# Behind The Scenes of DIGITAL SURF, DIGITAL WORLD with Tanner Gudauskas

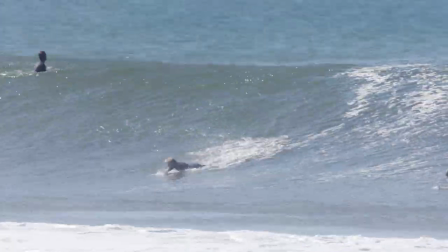So we get some waves at Super Tubes and we'd been there for a couple hours,
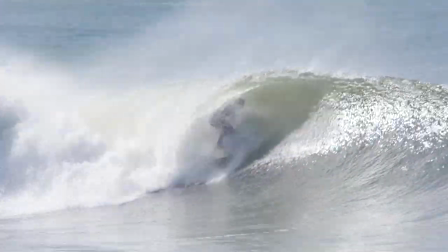I'd say like four or five and then I had just gotten out of the water and it's so funny because I know Eric Ippel from going over to Hawaii and being there during the Triple Crown times and he rolls up with his wetsuit half down and his camera already in the housing. He's like, I don't forget what he said. He said something like, Godewski, what are you doing here? And I was like, dude, what are you doing here with your phantom already housed up? He's like, dude, I'm just gonna go get some empties. Like paddle back out. Like, let's see if we can link up. I was like, oh my gosh. And so his wife, I think, lives in Portugal.
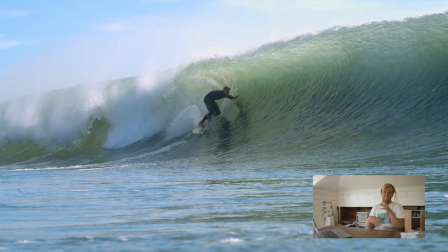And so he was randomly spending time there. And the whole thing was just this supernatural connection.
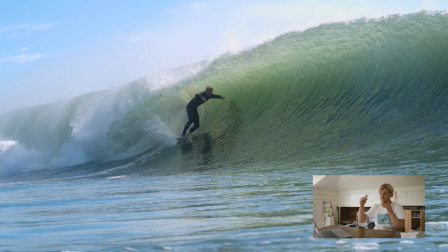And we ended up getting a couple pass-bys. and the shots are insane they're so intimate and like I love slow motion and that last one
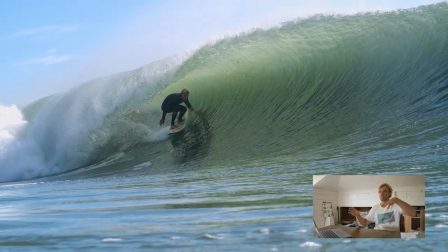before the final section I just love the way that it it closes you down from Jane's Addiction and then you're so kind of involved in that moment
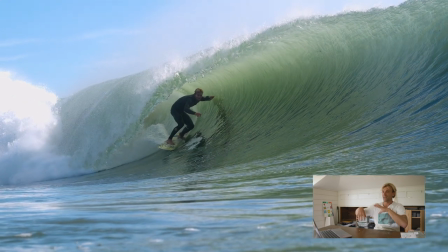of the barrel and then we put in the Tent City audio which is a super special movie
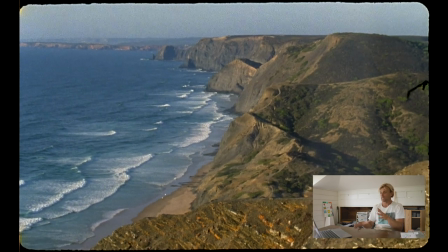to me it's the anti-hero skate movie from a long time ago where like Tony Trujillo,
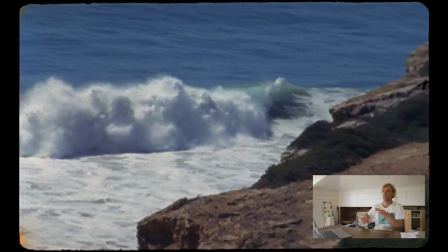Cardial, Julian Stranger a lot of those guys did a trip through Australia they were camping in tents and skate parks and just straight up doing it for the
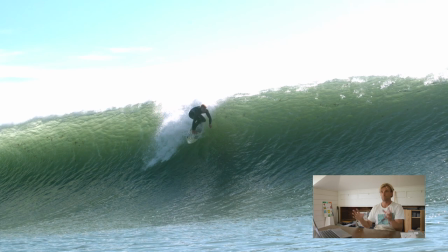love of it because skating probably was going in a bunch of different directions so I just felt like it really rang true for Alex and
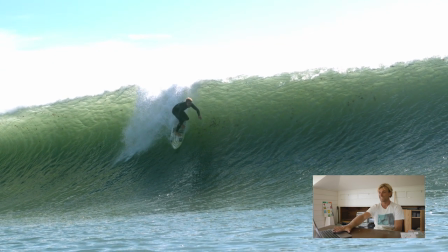I that we were just straight up doing it for the love and I like how it
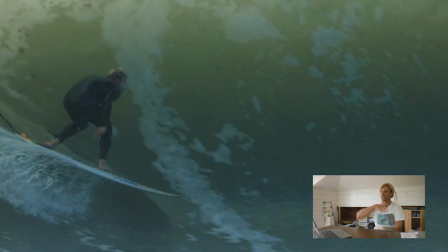kind of transitions you from like that pumped up Jane's Addiction section to
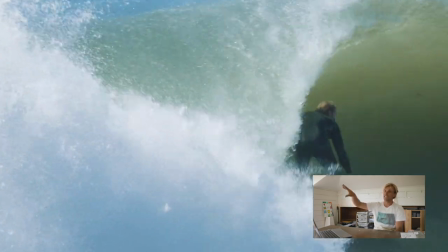Hobo Dave and the 1985 ender section
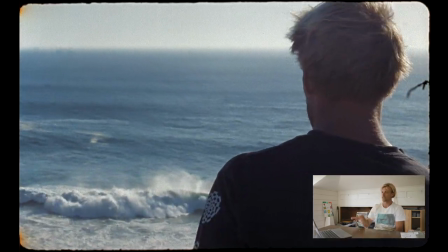and it kind of takes you to you know thinking a little bit more about surfing in general
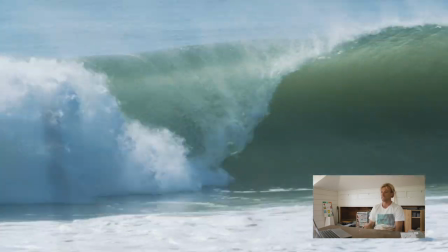why you do it and then Dave's song is insanely pure so I felt like that was a good combo.
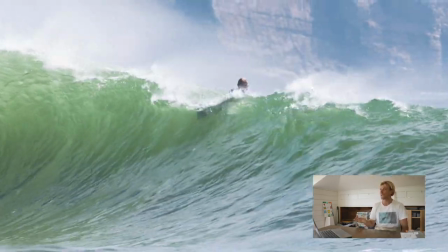Dave we've become good friends with Dave I met him originally like maybe eight years ago Patrick and Nathan Fletcher
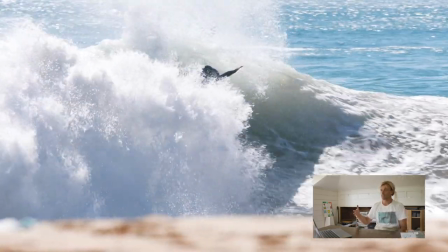did the Mavs event and so we went up for the ceremony and I just went to hang out with those guys and then Dave rolled up too and he has camera and Nate knew
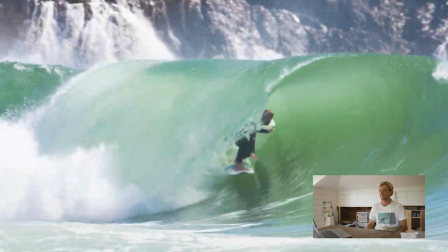Dave we didn't know him at the time and i just remember nate going like what's up hobo dave and i just loved that he was named hobo dave but
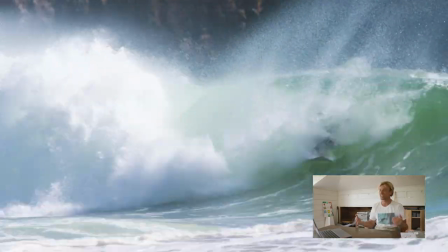i think at the time he was living in his car he's originally from seattle the nicest guy full surf rother um and he's a
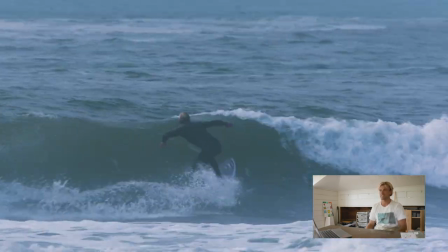musician he just creates all the time like we stay in touch he's sending me like new tracks basically every week and this album
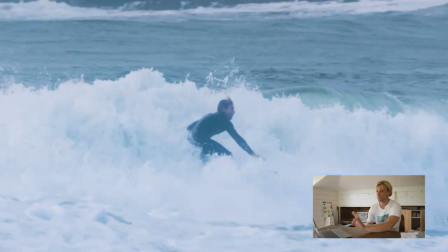i told him I was getting all into cassette tapes and he recorded me two of his latest albums on cassette and he sent them in the mail to me and
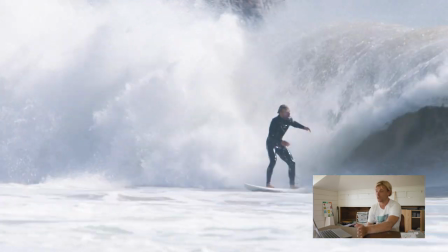it was really rad because it was right when his album dropped and I was able to listen to it the whole thing's phenomenal but this song 1985 again like kept
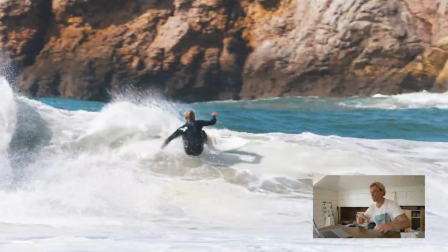feeling like the theme of like technology and how we're living with it and like where we're all at and Dave was just speaking
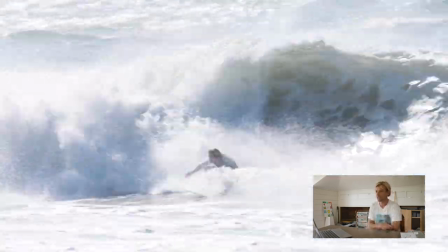about it he must have been born in 1985 and just seeing where everything's at now I just I really loved it and it's been really
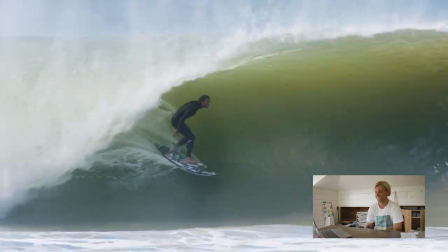fun standing in touch with Dave and he was all stoked on the way it all came out so this this whole section right here is the um so we kind of did it's cool we we did a bit of like the California homies section and then this final final section is all in Portugal
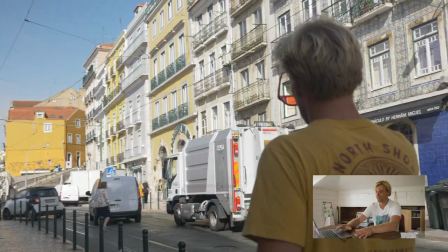and that was a super special trip where we went over and we filmed I really had wanted to do a video trip to Portugal for a really
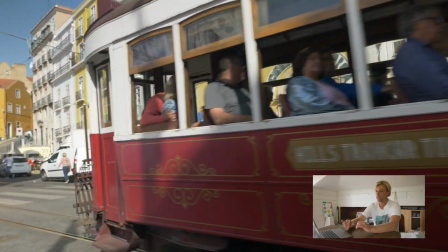long time and I reached out to Marlon Lipke. He'd been a friend.
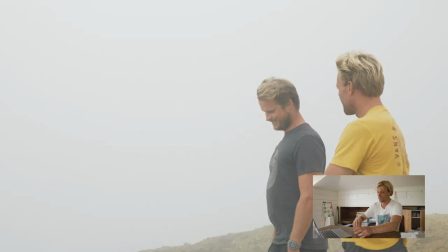We'd met on the WQS and a lot, like basically all of those European surfers, we became really good friends with on the QS,
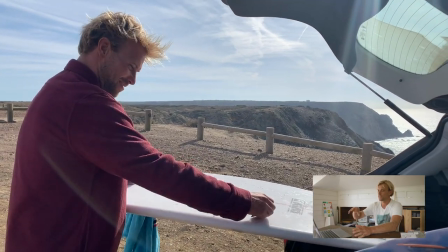like Ritz Aramburu, Goni, Hode Collazo, Marlon Lipke, and we all stay in touch somewhat.
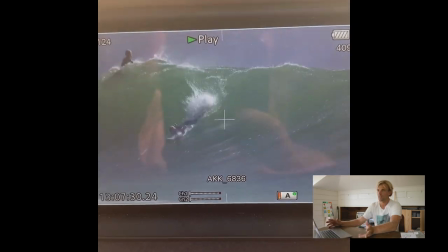And it was really cool because I hadn't surfed with Marlon in a long time and I know he had started Jam Traction.
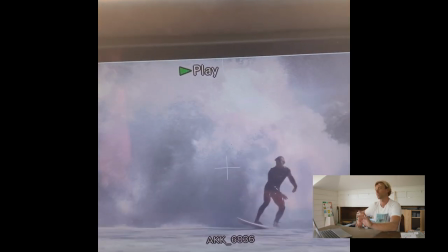I didn't know if he had transitioned away from like professional surfing, but he, I hit him up.